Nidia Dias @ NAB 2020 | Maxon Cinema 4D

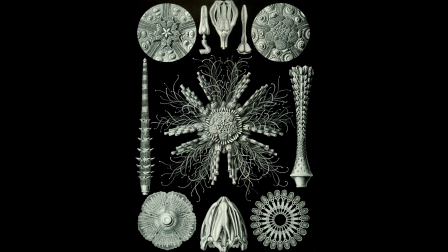[7:35]
So that's how I started, and then went in the middle of the process to a style frame.
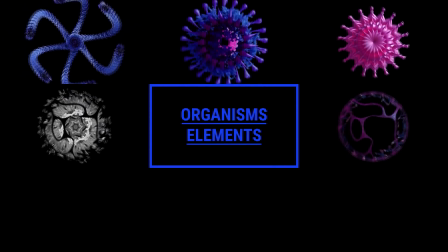[7:40]
Now, as I said, there's a lot of elements, and that's what I realized is combining all the different elements.
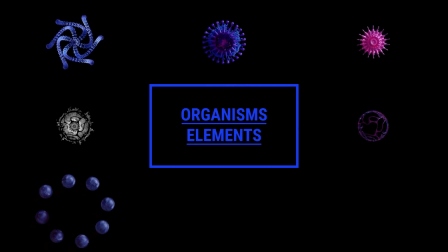[7:46]
So this is all the elements, and I'm going to show you how to do these things. And for that, we're going to be using Scene4D. So I use Scene4D to produce and create all of these elements. And I tried to be clever, so I didn't have to rig per se, because I don't rig. So here's how I've done each element and a bit within Scene4D.
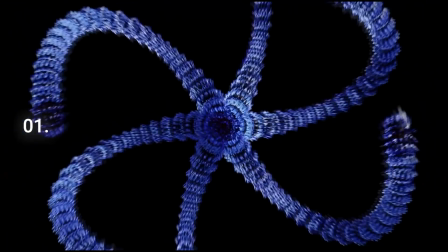[8:05]
So let's call this element 01. And I call them as well tentacles.
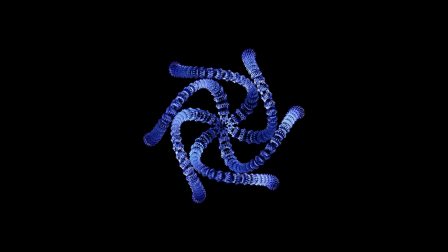[8:09]
So I wanted to create something that looked like tentacles, but I wanted to animate them without rigging.
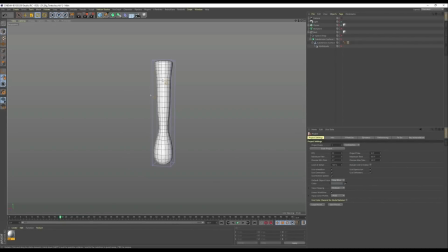[8:15]
So how did I do it? Well, here in Scene4D, I have this basic shape that I created just with a cube, subdivided, and then I'm subdividing it again. But the main thing here was I just used a Mo extrude, which is kind of creating these spikes that we see in the mood board.
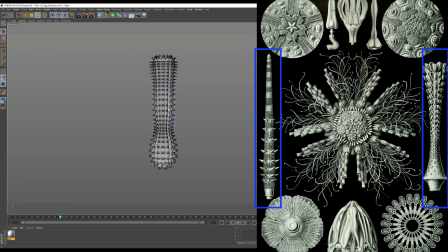[8:33]
So it was really going back and forth always to those mood boards.
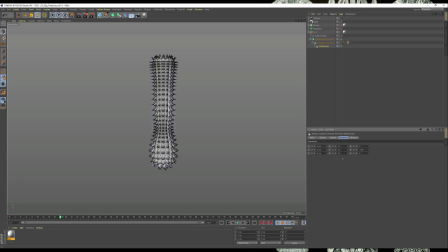[8:37]
And so these spikes are coming out from all of the polygons, and I'm changing as well the rotation. And this allows me as well to just create an additional layer of animation on top of everythline. And it may not look like much, but I needed to animate this without rigging.
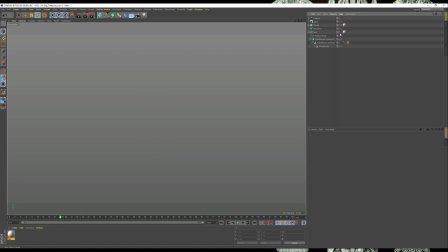[8:56]
So my way to go was, hey, why don't I use a Mo spline? Because Mo spline has a lot of options and out of the get-go. So here's already animated, and I'm just using the simple mode. And if we go into the settings of the simple mode, you can see there's angle, curve, so I adjust those.
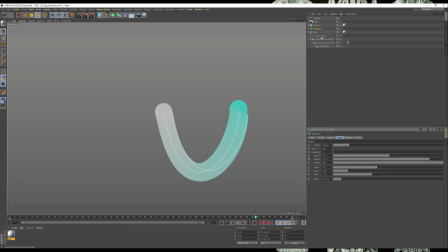[9:13]
And then all I did was animating that angle. Now, all we need to do is spline wrap that geometry that we just created, and we have this nice fluid movement. And like I said, from the mood boards, it's all repeated.
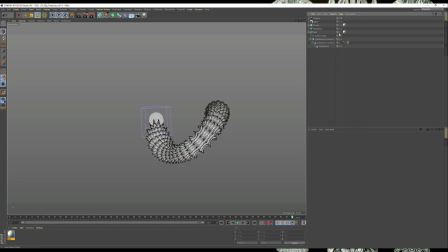[9:29]
So all I had to do is put them in a cloner, and we got this interesting shape.
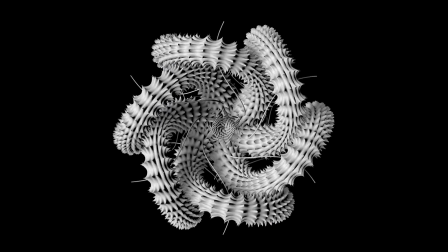[9:35]
And this is how it looks like from that. So quite hypnotic, and it was pretty much kind of spot on as I wanted.
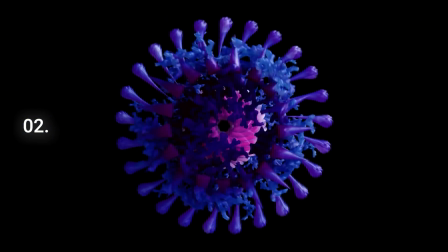[9:43]
So this is element 2, or elements, and there's kind of this coral, some spikes, and so I just wanted to I was layering stuff to create a more complex shape.
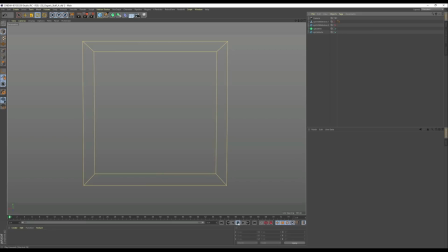[9:53]
So if we jump into Scene4D, you'll see here that the way that I did the corals was actually using this X particle cell auto, and it creates out by itself these really interesting shapes, and all from an emitter, and you can change the mode. And all I did was then VDB it. So I mesh it, right?
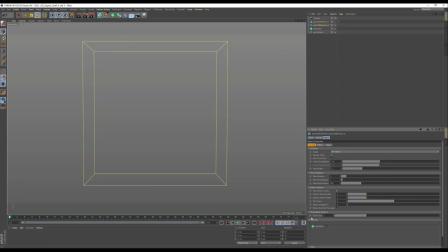[10:12]
I'm meshing those particles together. And so this is kind of how is this turning out, the animation.
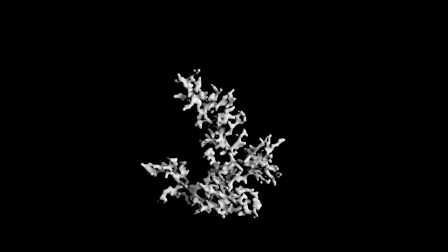[10:18]
But I didn't per se want the animation because I want this to be part of the body of the organism.
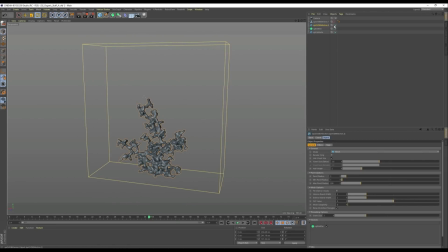[10:23]
So once I was happy with the structure and the VDB, I actually made it editable. And because this was just an extra element. And on top of that, again, I added into a cloner and it created these coral things. For this one, it's still part of element 2.
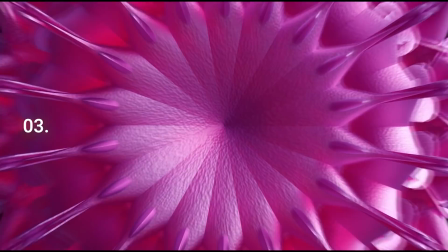[10:39]
I just modeled something and put on a cloner. Now, element 03, and this is the main body of the organism. So I'm going to show you how I've done it in Cine4D with just a few quick setups.
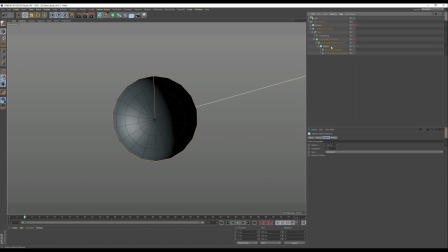[10:53]
So I start with the sphere, and then I'm using this plugin from actually Maxon Labs, which is pretty cool. And I'm adding this extrude modifier, which already gives me interesting things. And then on top of it, I'm doing the inner modifier. So now if I extrude this, I get these shapes, but
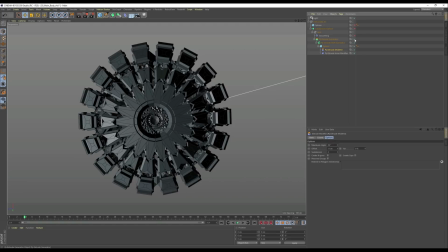[11:12]
even if I'm extruding it more, it's getting complex, but it's too harsh, and we want something more organic.
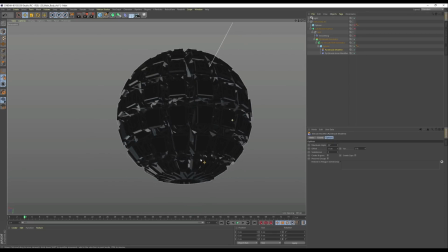[11:17]
So on top of this, I'm adding some subdivisions and I'm smoothing it.
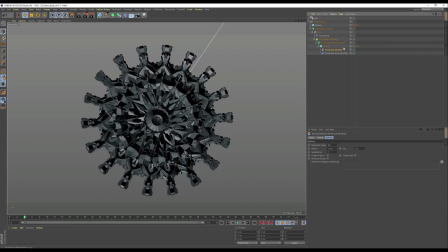[11:24]
So I'm just added the smoothing deformer. And then I subdivide, and then it creates already a much more interesting shape. So all I had to do then, it was pretty much just animate the stiffness, and it felt like it was breathing the organism.